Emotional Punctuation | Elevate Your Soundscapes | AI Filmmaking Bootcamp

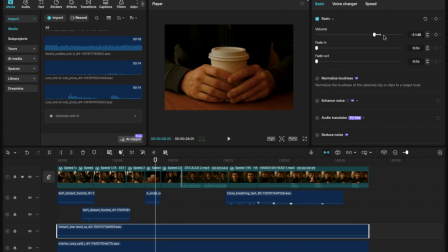[49:46]
So now I'm going to make the conversation lighter. It should be light murmur. So we'll reduce that to minus 6 decibels.
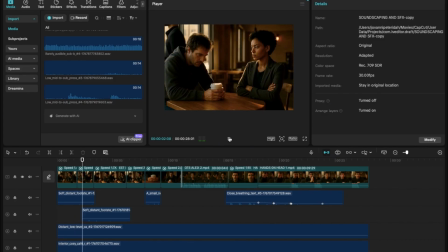So what are your thoughts on the footsteps? Shouldn't they be softer?
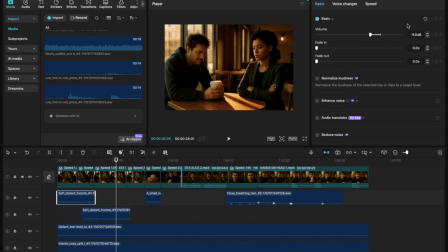[50:10]
They should be softer. Imagine you're at a cafe. No one is stomping, in. So let's reduce footsteps 2 to minus 8 and footsteps 1 to minus 11.
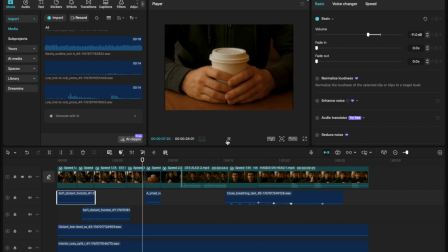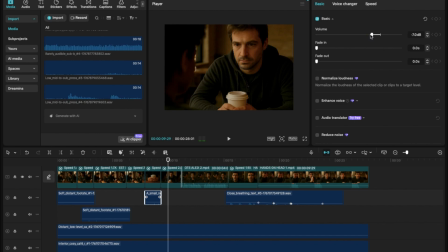[50:34]
Now the hand-on cup isn't there yet. Let's bring that down to minus 12 decibels.
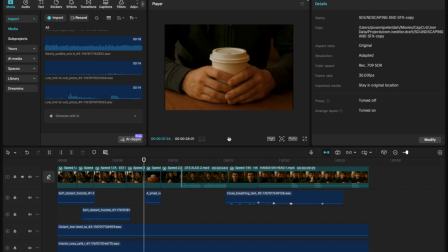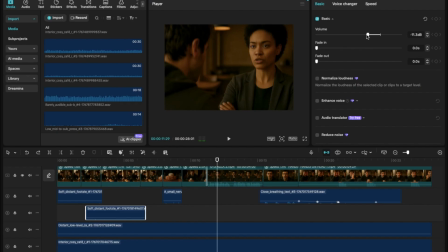[50:46]
Let's reduce the footsteps further to minus 12 for the second set and minus 16 for the first set of footsteps.
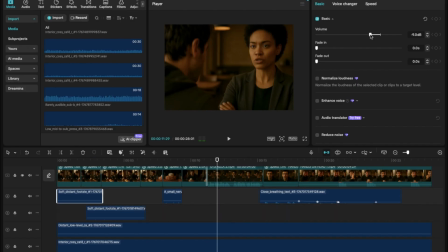[50:59]
So it's much subtler. Let's try that and see if we achieve the soft footsteps we want.
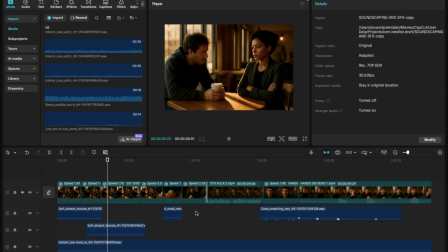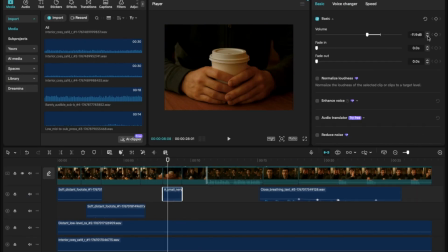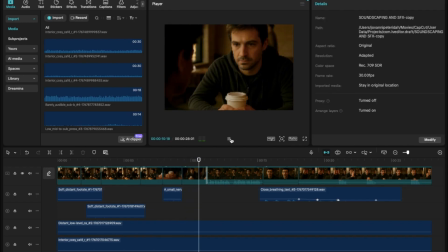Now let's have a listen to the whole video.
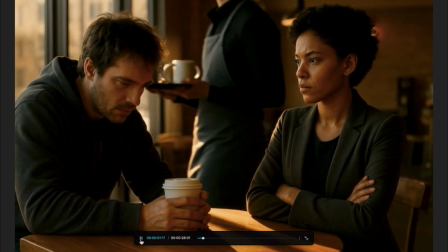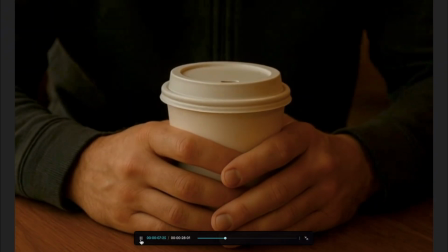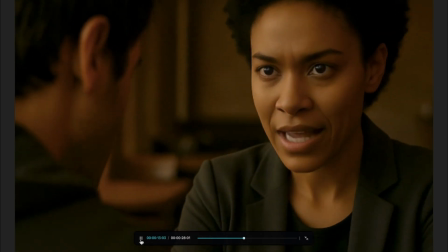[51:47] You betrayed me. How can I trust anything you say?
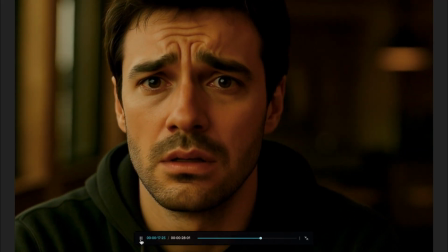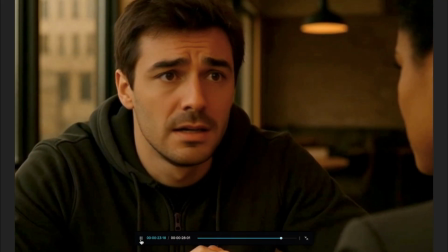[51:56] I didn't mean to. It just...
Let me explain. Now
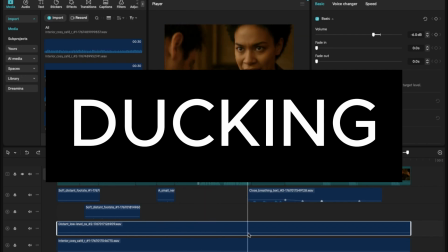[52:07]
we need to duck the background sounds. So the dialogue or voiceover and the designed emotion sit front and center.
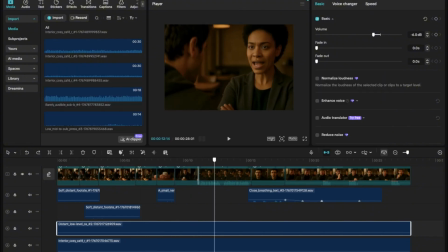[52:16]
Now that way, the audience doesn't have to search for the words. They feel the emotional arc clearly, beat by beat. We'll be ducking using keyframes.
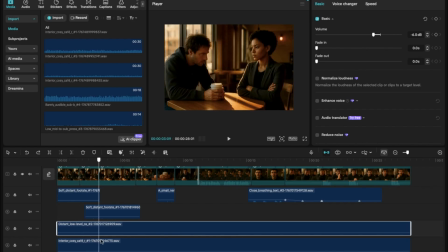[52:30]
Now we're going to place one over here, just before the hand on cup scene. Right there. Now click on the diamond and it turns blue.
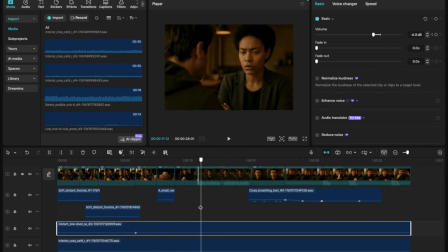[52:45]
And move your scrubber rightly. We're going to place the next one before Riley speaks.
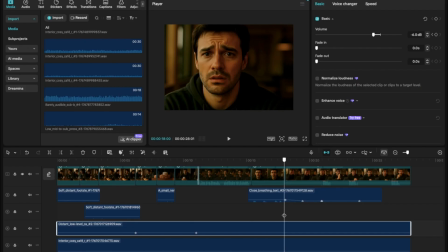[53:01]
And place the third one just before Alex hand on head scene. And we'll place the last and fourth one just before Alex has this realization and there's relief,
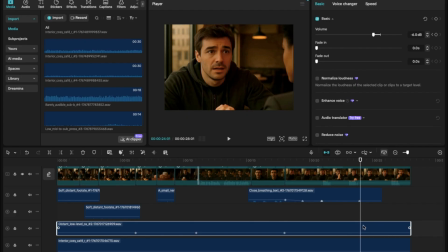[53:20]
some sort of relief of tension right here. By the way, if you haven't noticed, we are docking the ambient layer where we have light conversation. Now we'll be docking the sound between these keyframes.
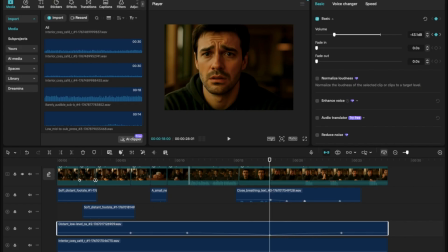Now let's reduce the volume to minus 32 decibels. Notice how the volume now slants downwards in a linear fashion.